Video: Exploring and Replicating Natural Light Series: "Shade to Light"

Hey, so I'm going to pick up from where I left off from a video I made about a year ago,
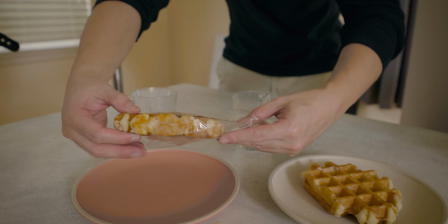[0:04]
which is the replicating natural light with flash video, where I replicated soft sunlight in my home studio space. And I think I'm going to continue with this theme, but instead of creating a shoot every single time,
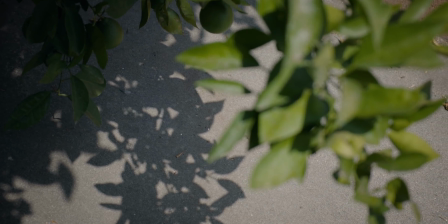[0:18]
I'll just explore in some videos the concept and then present some photos that I've already shot and show how they can relate to each other. And hopefully in doing this, this can help you with some inspiration and even some ideas for your next shoot.
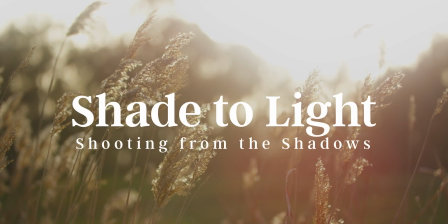All right, so in this video, we're going to take a look at a form of light which gives almost any photo or frame significant attention,
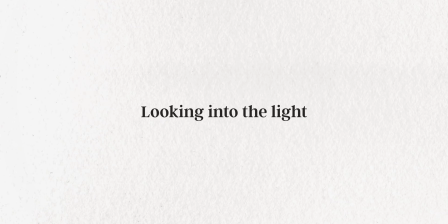[0:50]
and I'm talking about looking into the light. Let me show you what I mean.
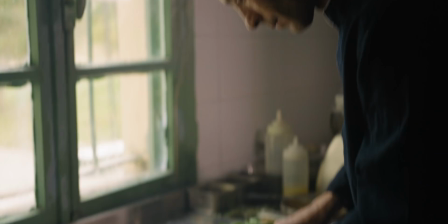[0:56]
Perhaps one of the most practical steps we can take when assessing the direction of a light
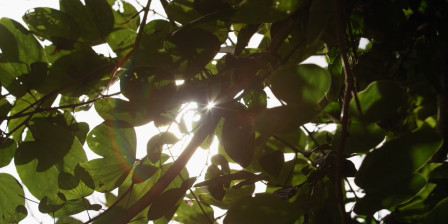[1:01]
source is to face directly towards the light source itself. So, for example, take a look at these shots and notice what they all have in common.
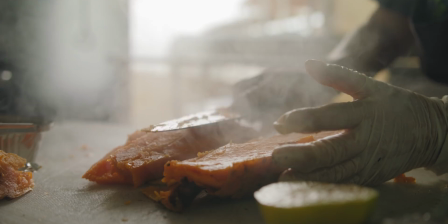They all, in some degree, have the camera pointing into the sun or into a generally bright area,
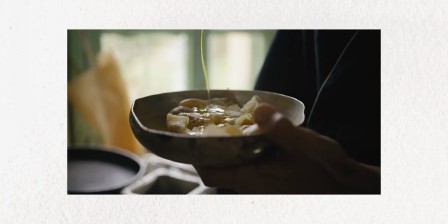[1:25]
while the subject and the foreground are somewhat darker, right? Now let's contrast them with these shots with similar content.
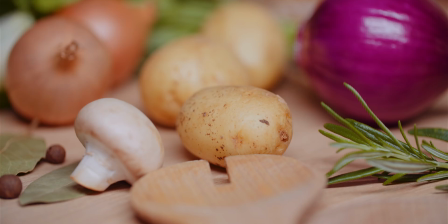It's clear that these shots look a little bit more flat, and the camera angles aren't shooting into a bright light source.
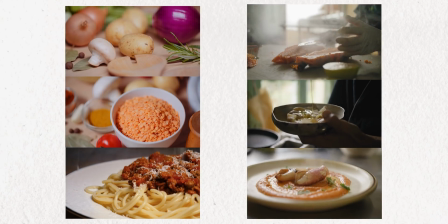[1:45]
It's obvious that there is a difference between these shots, and I would argue that one is more visually appealing than the other, right?
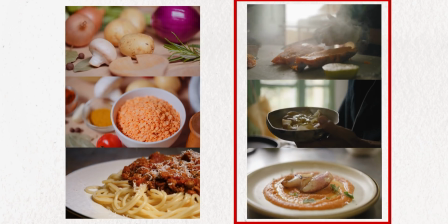[1:54]
I would argue that the images and frames that have the light pointing towards or
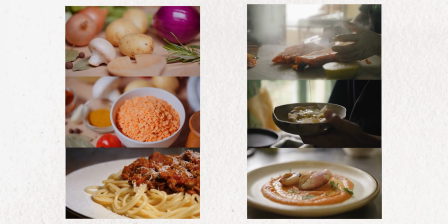[1:59]
directly into the camera are more visually compelling than their counterparts. Now, that may seem obvious to you, but my question is, do you know why? Or even more so, why is it even important?
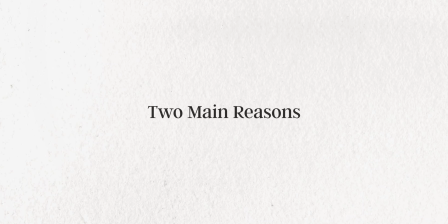[2:14]
To me, I think there are at least two main reasons why this type of lighting is attractive.
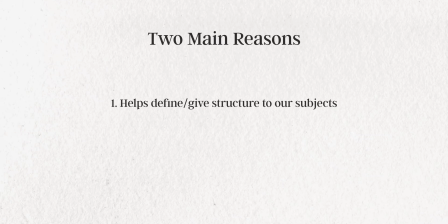[2:20]
Number one, it helps give structure to whatever the subject is, and then number two, it makes blatant use of our eye's tendency to move toward the light.
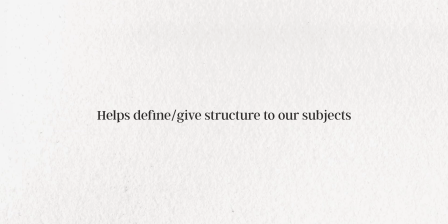[2:31]
Now, what I mean by structure is that it gives a three-dimensional context to a two-dimensional photograph.
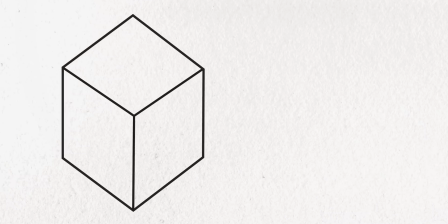[2:39]
In other words, it allows my brain to think that the subject that I'm looking at is in a three-dimensional plane,
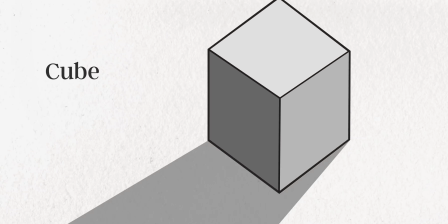[2:46]
even though I am objectively looking at a two-dimensional photograph. That's essentially what creating depth is, right? Or means. I know we hear this term thrown around a lot. So, for example, if you take a look at cinema,
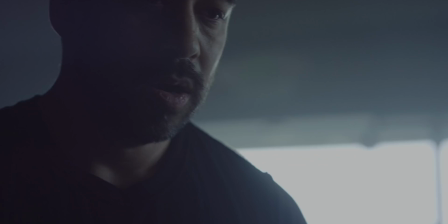[3:01]
take a look at how they light scenes and especially how they light subjects within that scene, you will more often than not find the lighting coming from the short side of the face.
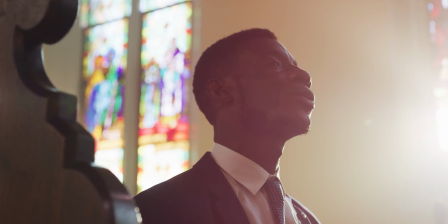[3:12]
The camera will almost always shoot or film from the shadow side towards the light source itself. Now, at the same time,
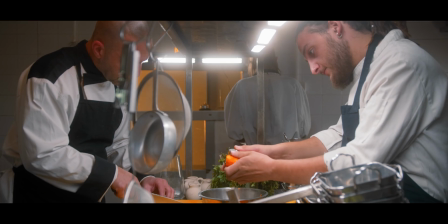[3:21]
some of the most mesmerizing scenes include an element within the frame which is beyond the subject that is typically very bright,
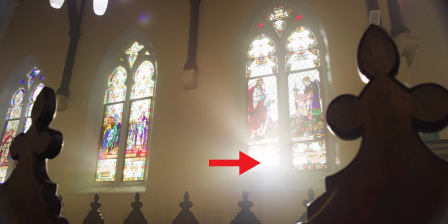[3:29]
like a window or the sun itself.
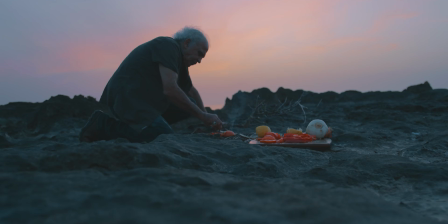[3:32]
Now, contrast that with a darker subject and foreground, and we get what typically creates depth in these scenes. So from these examples, you can see how shooting into the light helps create structure to the subjects and even the entire photo itself. The other reason is because it guides the eye.
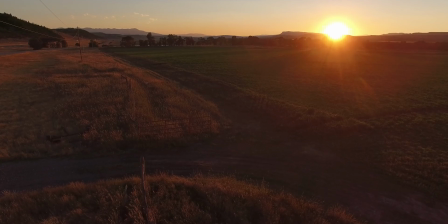[3:53]
It uses our inevitable tendency for our eyes to move towards brighter spots in a photograph.
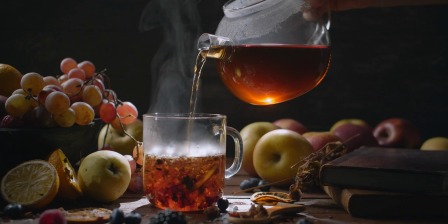[3:59]
If you're strategic with where you place the bright areas in your frame, you can guide the eye through the frame more intentionally.